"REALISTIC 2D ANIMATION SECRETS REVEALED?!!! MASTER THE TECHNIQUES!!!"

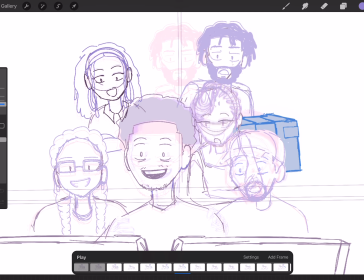(0:00)
Alright, so this is a live in-betweening animation session. No edits, no cuts, no none of that.
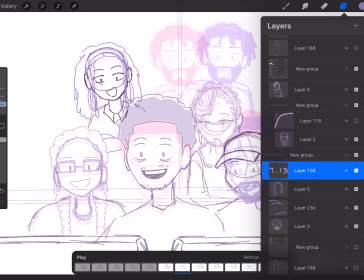(0:06)
Because I do think it's important to see what goes on in animation in real time.
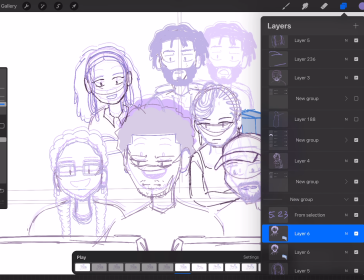(0:11)
So this includes the errors that I made along the way and how I go about fixing those errors.
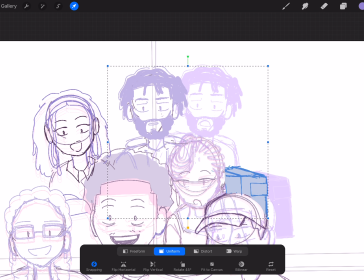(0:17)
So let's hop right into it. Let's jump. Let's sleep. Alright, so what I'm doing is just moving this character from this guy
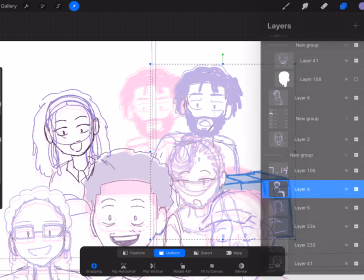(0:30)
character from point A to point B to point C, as you'll see soon.
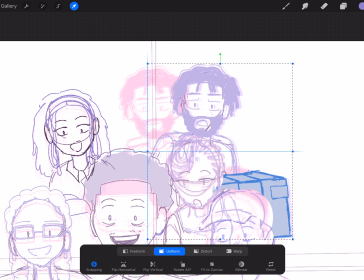(0:37)
And this is my little cheat code. This is how I go about doing it.
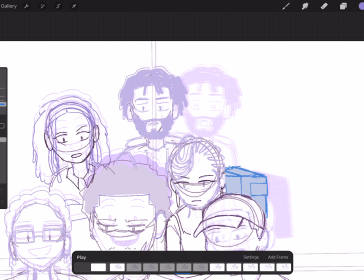(0:40)
Like, everything doesn't have to involve drawing every frame when you're going about the rough draft.
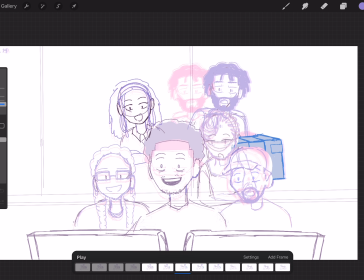(0:46)
Now, when I go back and do the cleanup, you know, it's all gonna tie in together.
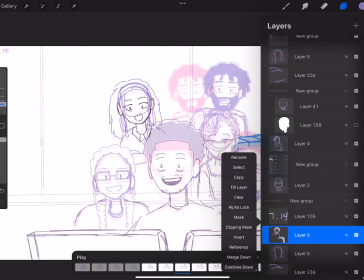(0:54)
But right now, not too much about this character needs to change.
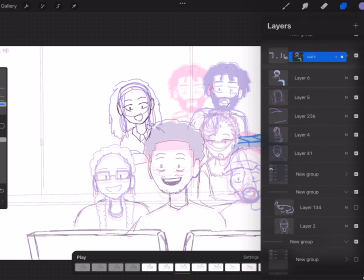(1:00)
There's gonna be 8, let me see, 1 2 3 4 5 6 7 8.
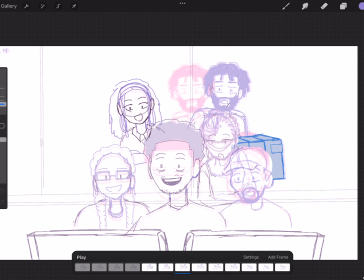(1:05)
There's gonna be 8 characters in this scene, so I don't need to focus so much on making the hair move too and things like that.
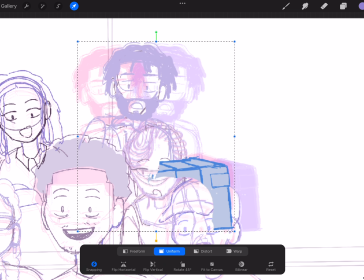(1:14)
Now maybe I'll get a little bit, nitpicky once I do go back in and do the cleanup.
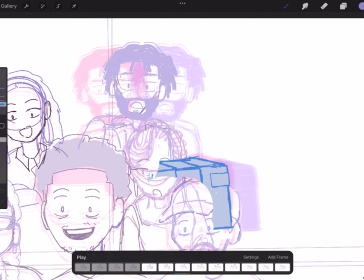(1:21)
But as of right now, when it comes to this process and how I'm looking at it, because it's such a short scene, there's no need for all of that. So you're seeing me do in Procreate what I can't do in Procreate Dreams,
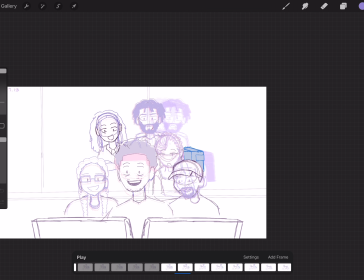(1:36)
which is using that lasso tool, selecting something and moving it. Now I'm gonna need Procreate Dreams to get it together,
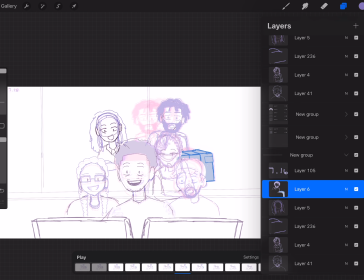(1:44)
because I do have plans to use that app fully when it comes to doing my animations. I would love to, but they got some things they have to fix first. Like, I'm not going to be zooming in and out of the screen to make sure that my pen is the same size.
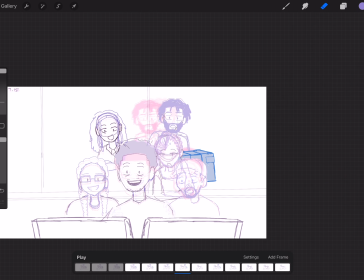(2:01)
It's just not going to happen. It's much better to draw in Procreate, and if you just
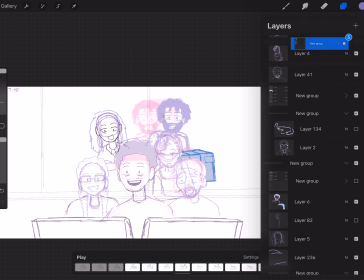(2:07)
want to use Procreate Dreams to complete full out animations,
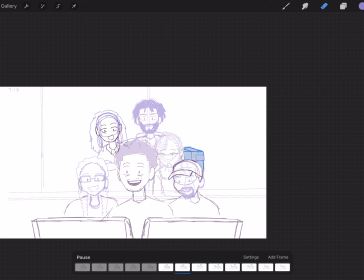(2:12)
or I guess tie down animations or whatnot, it's better to just drag and drop, for me at least, at this point in time, until they get their stuff together. Okay?
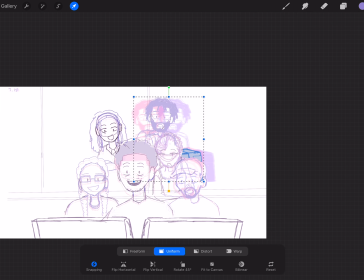(2:22)
Maybe the app is just not designed for people like me and mine. I'm gonna need them to reconsider.
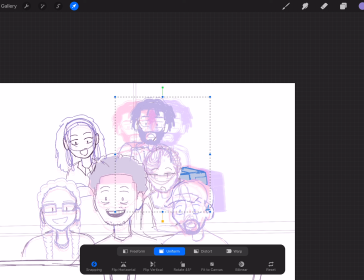(2:28)
I'm loyal to Procreate. I love Procreate. I dropped Toon Squid for Procreate.
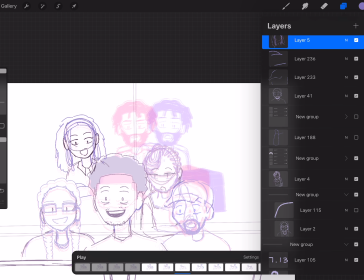(2:34)
So yeah. Anyways, getting back into what's going on here.
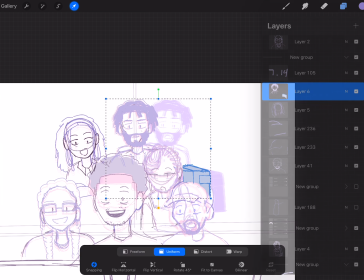(2:40)
So I'm doing a lot of duplicating and moving slightly.
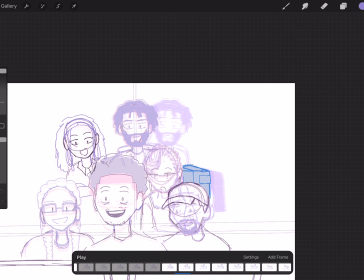(2:44)
And if you know the 12 principles of animation, what's at play here is not only art,
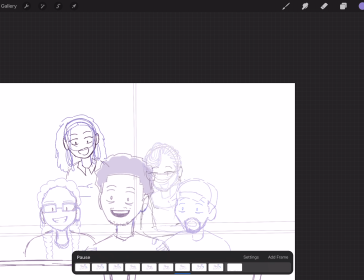(2:50)
which just kind of comes naturally once you're doing it, but slow in and slow out.
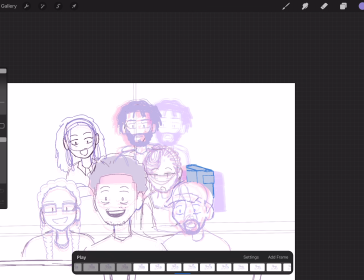(2:55)
Like, the movement, I don't want it to be, I don't want it to be abrupt. I want it to be, smooth, kind of realistic. So he kind of moves from one side, starting slow, quick in the middle to the other, because it's a quick movement.
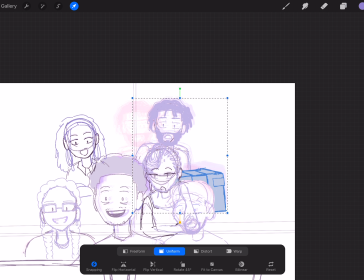(3:12)
He's not like moving in slow motion. He's like reacting, like he moves to the side, and then later on you're gonna see he kind of moves,
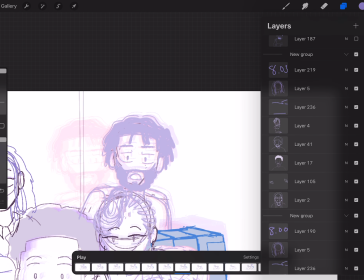(3:20)
he raises up a little bit as well. So yeah. So this is, you gotta cheat the system.
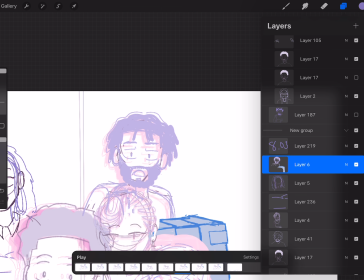(3:29)
It's not really cheating, but it's just kind of like being,
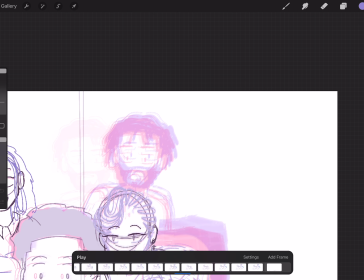(3:38)
playing into the conveniences that you have.
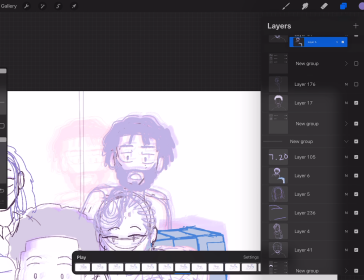(3:41)
I need this to be as convenient and as easy as possible. Don't make it hard on yourself. I don't need to go in and sketch out every frame for all these characters. I'm working on 8 characters. Thanks.
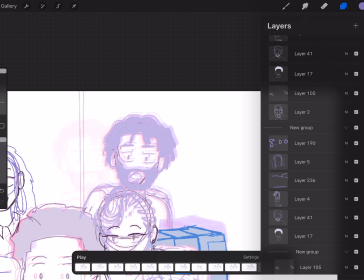(4:02)
So, with that being said, this is how I went about doing this.